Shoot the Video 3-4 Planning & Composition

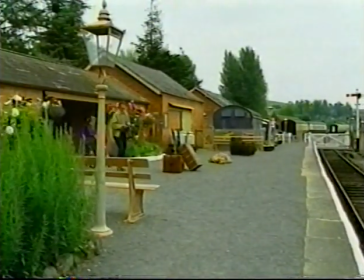Come on, Ed, here we go. Let's have a look. Hey, this is beautiful. This is a real old station, and we're going to see a real old steam train.
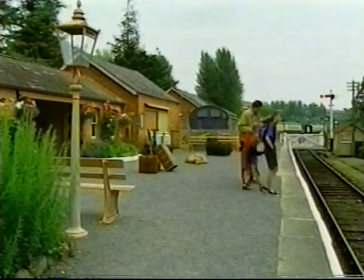Isn't that fantastic? Now, look, there's going to be a train along in a minute.
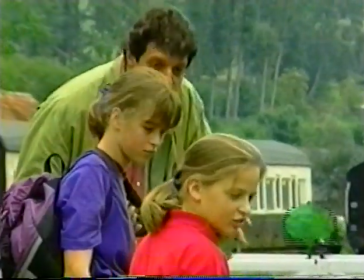You could go for a wander, go wherever you like. All I ask is do not go over the edge. Got that?
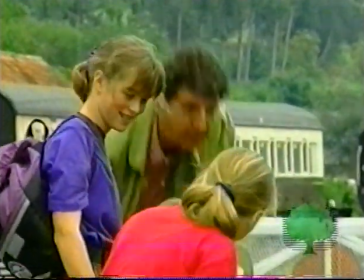Yes, Jeremy? All right, off you go. I'll see you later.
I think it was Alfred Hitchcock who once advised people never to work with animals or children. But there were no camcorders in his day. Now that there are, recording a family day out is one of the most popular uses for a camcorder. And to make a good video needs a mixture of planning and spontaneity. By planning, I mean you want to decide in advance the basic structure of the video. And I've decided to make a chronological record, focusing on a few key events. We've got to the station. I think I know what the next shot is going to be. Now we're starting on a railway, then we're going to a funfair, and then we're going to a wildlife park, and as this is the next item, this is the next shot I'm going to get.
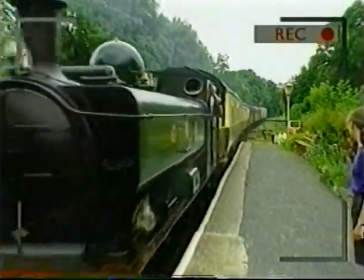Train arriving, here it comes. Give them a wave, that's it, lovely.
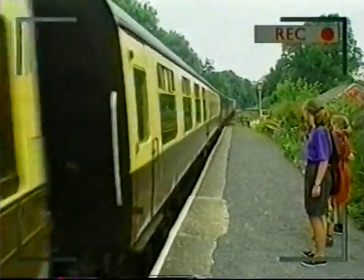Wait till it stops.
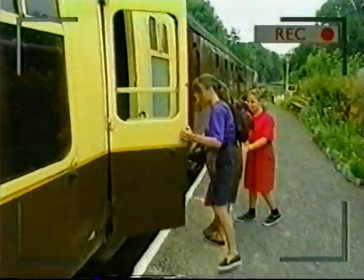Okay, on you get. You get on and shut the door behind you, and then I'll get on the train afterwards, all right?
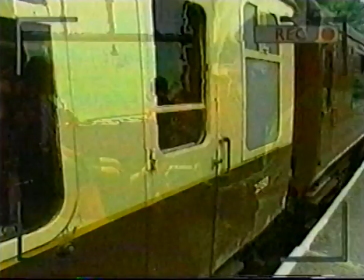Off you go. Shut the door. Lovely.
A very important thing to remember is that you don't have to video everything. I mean, for a start, a long video is often a boring one. And secondly, it can get very tedious for the family if you're constantly using the camcorder rather than enjoying the day out with them. A video of a family day out should be a record of the event and not become the event in itself.
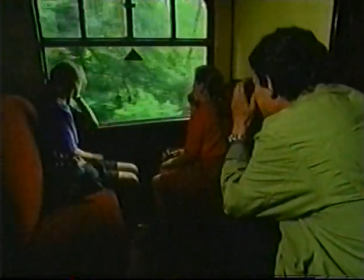Here are some shots of the children anyway.
What can you see? There's no everywhere over here. Oh, right.
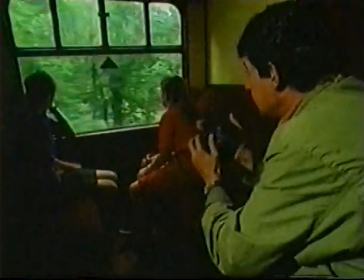Just look at the room.
Now, listen, that's actually sparked off a very good idea. but it's something that's very useful you'd use. It's called a suggestive shot.
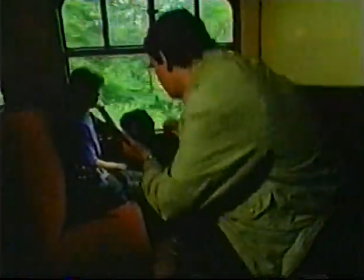If somebody says, Naomi said, oh, look at the river, well, get to her position and get what's called a point of view shot, a POV shot of the river as it goes past.
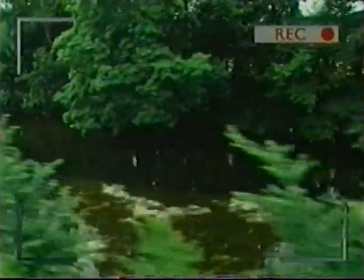In other words, from Naomi's... Excuse me, bunking up so close alongside you, but I want to get a picture of what you saw from your point of view.
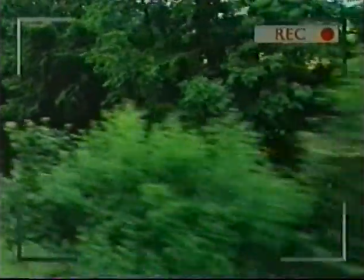There it is.
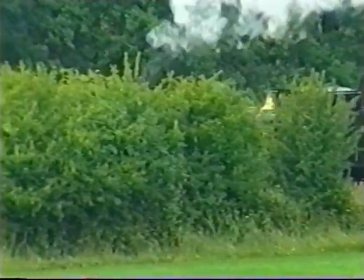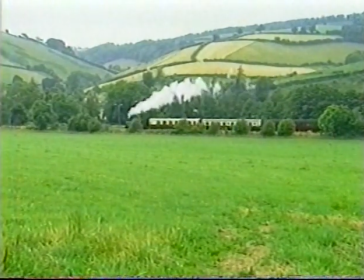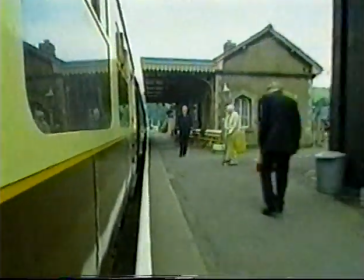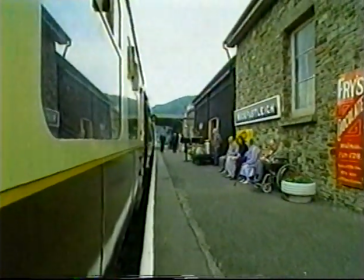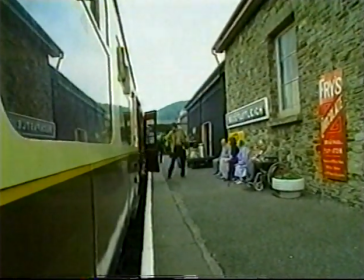Come on then, children. Let's go. Quickly. Off you go. Over there.
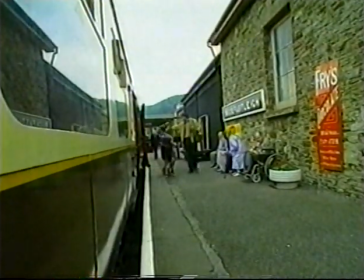Come with me. Let's get the door shut.
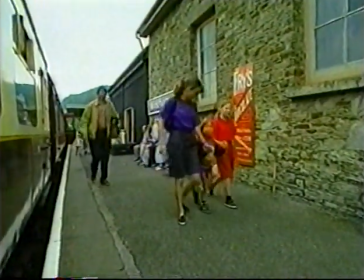Well, we've arrived at the fun fair, our first destination today. I want to get some shots of children on the Ferris wheel. That's one or two other sequences. I'm going to give you some light. Here we go. Go and have fun. Go on the Ferris wheel first. I'll catch up to you in a minute. So far in this series, we've looked at the basics of video-making grammar. In the next two programmes, we're going to look at some advanced techniques, Ideas that will give your videos a more professional feel. Let's start with picture composition.
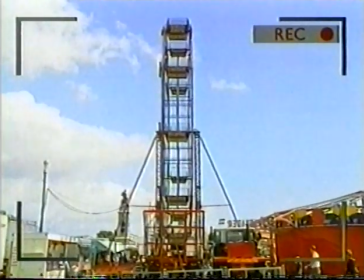This is a perfectly standard establishing shot of the big wheel, but it looks a bit flat, and that's because television screens are two-dimensional.
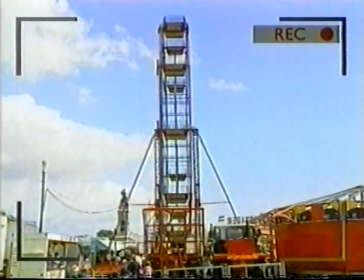The trick is to choose a shot which gives an impression of depth. Now I've come closer to the wheel and at more of an angle, and you'll see it's altogether a much more interesting shot.
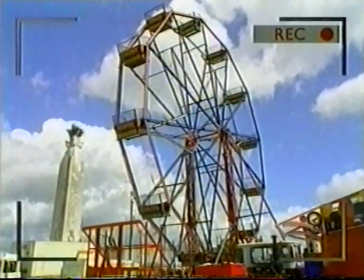Straight away, there's a feeling of depth and drama. Strangely enough, often the best way to get cutaway shots is not to move the camera around but to hold the camera still and let the movement do the moving.